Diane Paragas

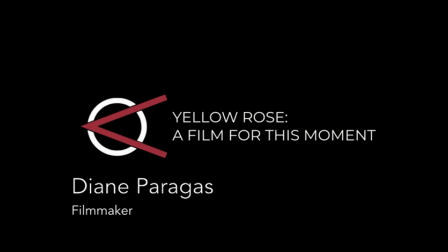(0:00) One, two, three, four.
I've been trying to make this movie for a long time, more than 15 years, and it was always about immigration. But the fact that it's coming out now,
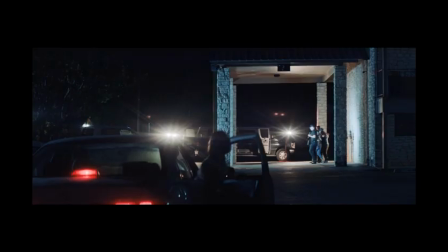(0:17)
and I certainly changed the script after Trump came into office and all of these anti-immigrant policies were coming forward,
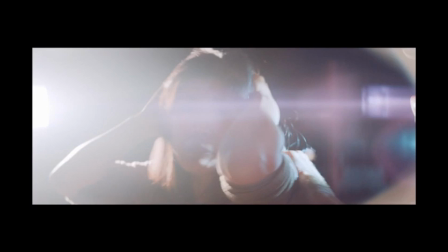(0:23)
I leaned more heavily into the immigration story. And I think the fact that we're coming out on Filipino History Month, American History Month,
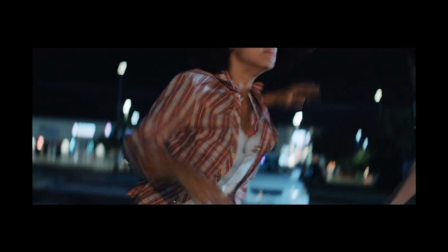(0:32)
the fact that we're coming out during the month leading up to an election, the fact that it's finally coming out at all, and the fact that the anti-immigrant sentiment has never been worse, and now we have an added layer of anti-Asian sentiment. So for all of those reasons, although it took me a lot of blood, sweat and tears to get here, this is the right time for this movie. I think beyond all of that, it's that kind of movie that I think you go to the movie theater for and it has a cathartic feeling and opens your eyes if you don't know what this immigrant experience is like, but fills your heart with hope and music and all of those things that make a theatrical experience magical. And I was shooting for that. I hope I got there. But it was certainly that kind of movie that I wanted to make.
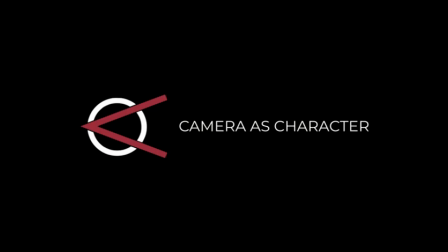(1:17)
We shot most of the film primarily on two lenses, a 50-75 Kawa anamorphic vintage lenses. So when you shoot with anamorphic and you come up close, you see everything, but you're right there.
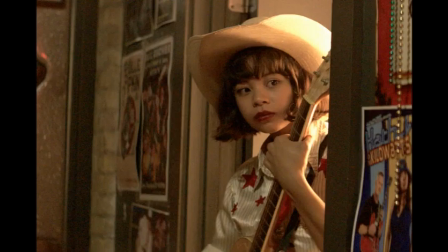(1:31)
And that was something that I wanted to impart.
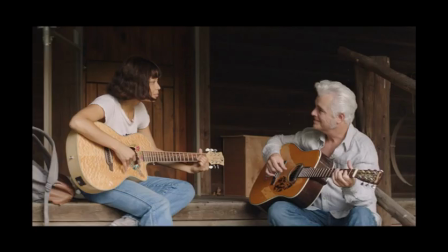(1:34)
Because it's a story of a Filipino girl who wants to be a country singer, I wanted it to give a very authentic portrayal. to not be cartoonish and
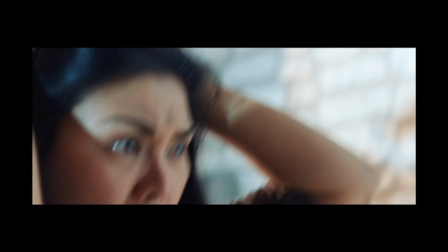(1:42)
everything was handheld you feel the breathing of this character of the camera that's
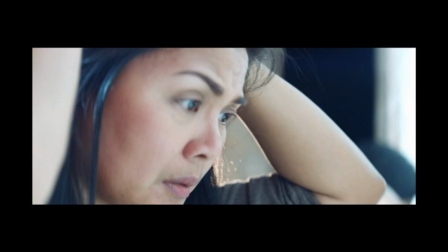(1:47)
constantly throughout the film you feel the urgency of any moment somebody
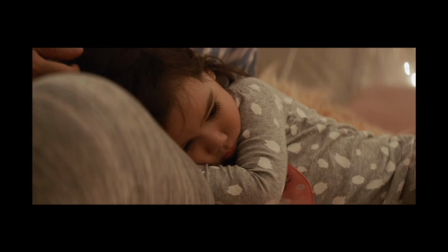(1:52)
coming in the door not knowing where your next home is going to be and that sense of immediacy is the migrant experience and I wanted to sort of
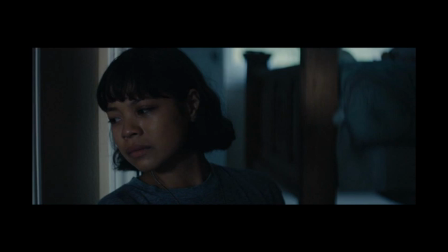(2:01)
portray that um and you know I have to hats off to my cinematographer August Thurmer who handheld almost every shot in the film um that was a character or the breathing, you know, there's something when you feel the breathing of the camera that actually makes you look at a story a little bit differently. So that was all intentional. And the other thing that was stylistically,
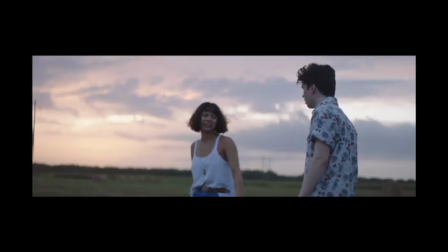(2:24)
we shot kind of as a tip of the hat to John Ford, a lot of shots going up, like he used to shoot John Wayne into the sky, a lot of sky shots. And again, that was the reason we used like 1970s vintage lenses.
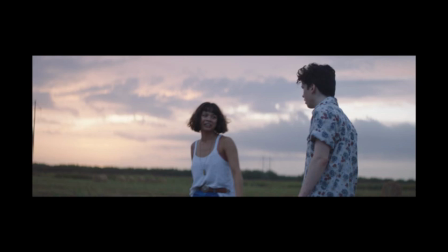(2:38)
I wanted it to have a sort of timeless kind of feeling, an old timey feeling at the same time, the events around her are so present. And so what's happening in the world today? So it was a combination of trying to create a nostalgic feeling whilst being very immediate. I wanted that last scene to almost feel dreamlike. So there's colors that we introduce in that scene that are not anywhere in prior to that film, the gold, the red,
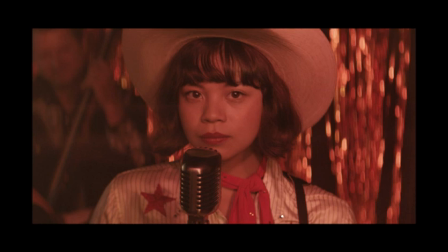(3:02)
this sort of magical thing of getting on stage, fully realized as this young woman. And, you know, I want to stress it's not a fairytale ending. You know, I won't spoil it, but it's not like she's won the lottery and she didn't get a record deal. She's, you know, it's not a happy ending, but it's a hopeful ending, I hope. There has been some Twitterverse about White Savior. I think people probably haven't seen the film, but, you know, that was very important to me that we don't do that.
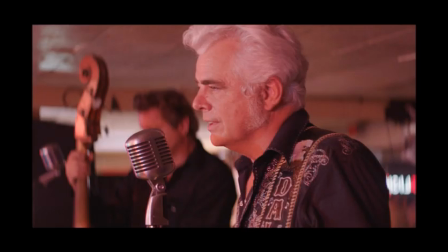(3:32)
And that by the end of the film, she is her own agency that drives her to the end of the film. not all of these wonderful people who do help her along the way they're allies but they're not saviors there's a big big difference for me as a filmmaker almost the number one thing I look for in my own work but also seek out in others is intention it's what is your intention as you make this piece of art and you can kind of tell when the intention is a kind of self-reflexive thing when people are showing off and being like, look at me, the great filmmaker. My intention for this movie was for the audience.